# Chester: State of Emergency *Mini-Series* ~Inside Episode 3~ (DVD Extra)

So we pick up episode 3 with DJ Doughboy's character meeting up with L.Fame's character, which is actually the boss, so to speak.
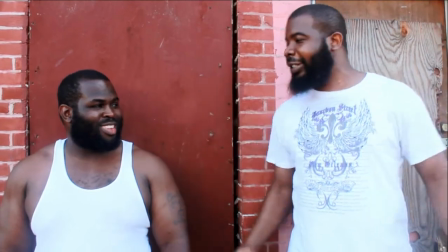(0:12)
So they meet up and they basically have a discussion about setting things in motion and having a one-on-one, a heart-to-heart, like, okay, it's time for us to get our hands on this thing and really start to clear everything up before a spotlight can trouble.
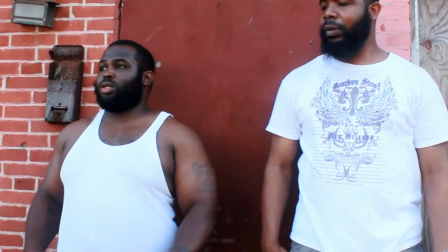(0:28) I put the little niggas on it, you know what I'm saying? He told me to put the little niggas on it, so I put them on it, but they ain't do it the fuck that's going through, man.
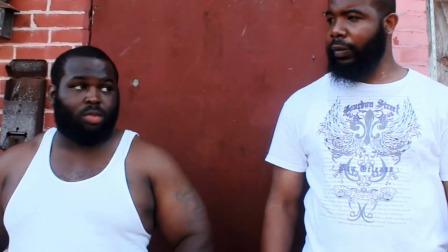(0:37) Screw y'all mouth there, and they only got one.
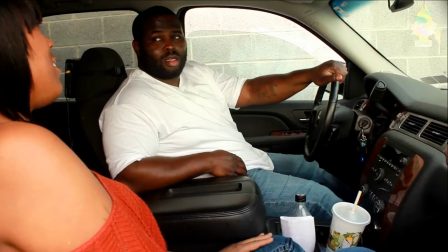(0:40)
So after DJ Doughboy's character meets with Elle Fame's character, he actually goes to one of his assassins, which is played by Giger.
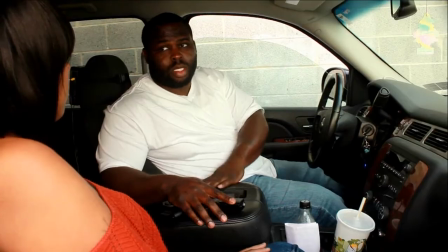(0:50)
She's actually the top female assassin. And that's why we didn't want to show her face in it. You know, it was real clever the way I tried to do that. And just to give it that much more suspense. You know, just like New Jack City or State Property. Same thing, you know, so to speak. Just my own little version of that.
What do you know? You know someone.
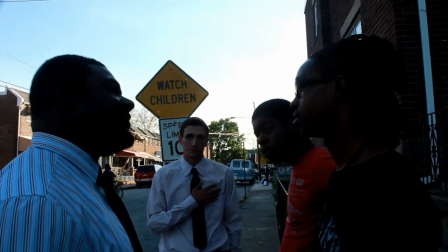(1:15) Look at you. You're crying.
And this scene is actually kind of a coincidence that the police actually talk to,
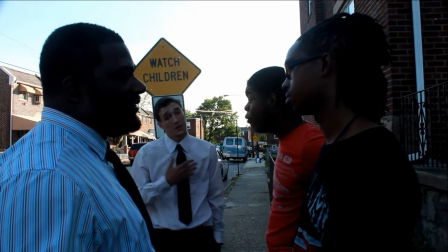(1:25)
you know, the shooters, the people that was actually there busting their guns in episode one.
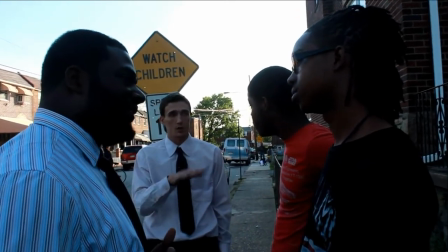(1:31)
The police are actually finally talking to them. So as the audience, you don't really know what's going to happen.
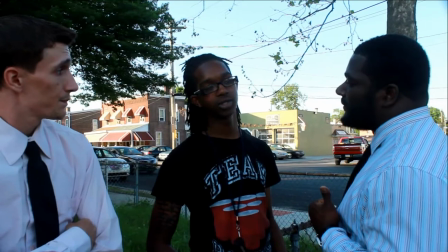(1:37)
They're talking to them and, you know, sometimes the cops get lucky and strike a nerve. sometimes they strike out but they always act like they got you by the balls when they really don't got nothing
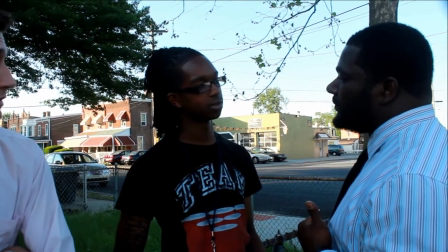(1:45)
you know so it's all about how you know the actors are actually going to feed into what the police were saying or they're going to you know basically jump ship or they're going to stand tall we
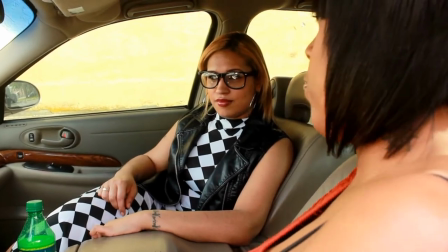(1:58)
don't we don't know i need you to do me a favor you see these dudes across the the street.
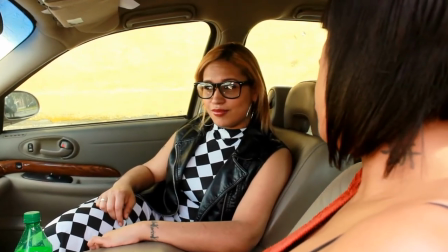(2:05) See the one with the red hat? I definitely need to get at him.
This last scene was actually a dope scene because the way we used the women in the scene, we actually got a great model in Katie. She was real helpful in this scene along with Giger. And they basically just on the block, just talking,
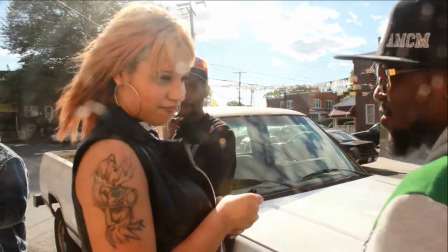(2:26)
laughing and joking as we always do you know in the modern you know any other time in Chester so obviously a beautiful woman's walk by he tries to talk to her like oh hey come on what's going on not even knowing that this is
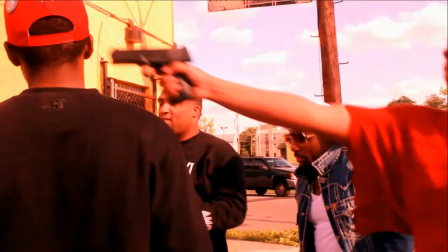(2:41)
a setup the whole time and on the way Giger just walked up and just blew his head off I just thought that was do I just thought the audience you know
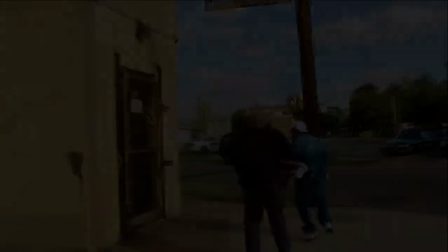(2:48)
didn't expect it and I actually got Paris he's holding his son and he actually grabs the son it was just it was just magic. I think we did that in 3 or 4 takes.
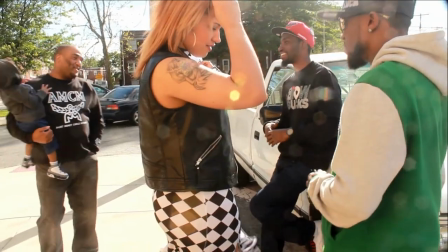(3:03)
That's why I wanted to end the episode off just like that. To have people like oh my god that was gangsta. So right now the reason why Snake Eyes and all of them was up there is because we actually did a music video for them that day so why don't you check this out here go um snake is a featuring 8k get it right back directed by yours truly iced out no doubt entertainment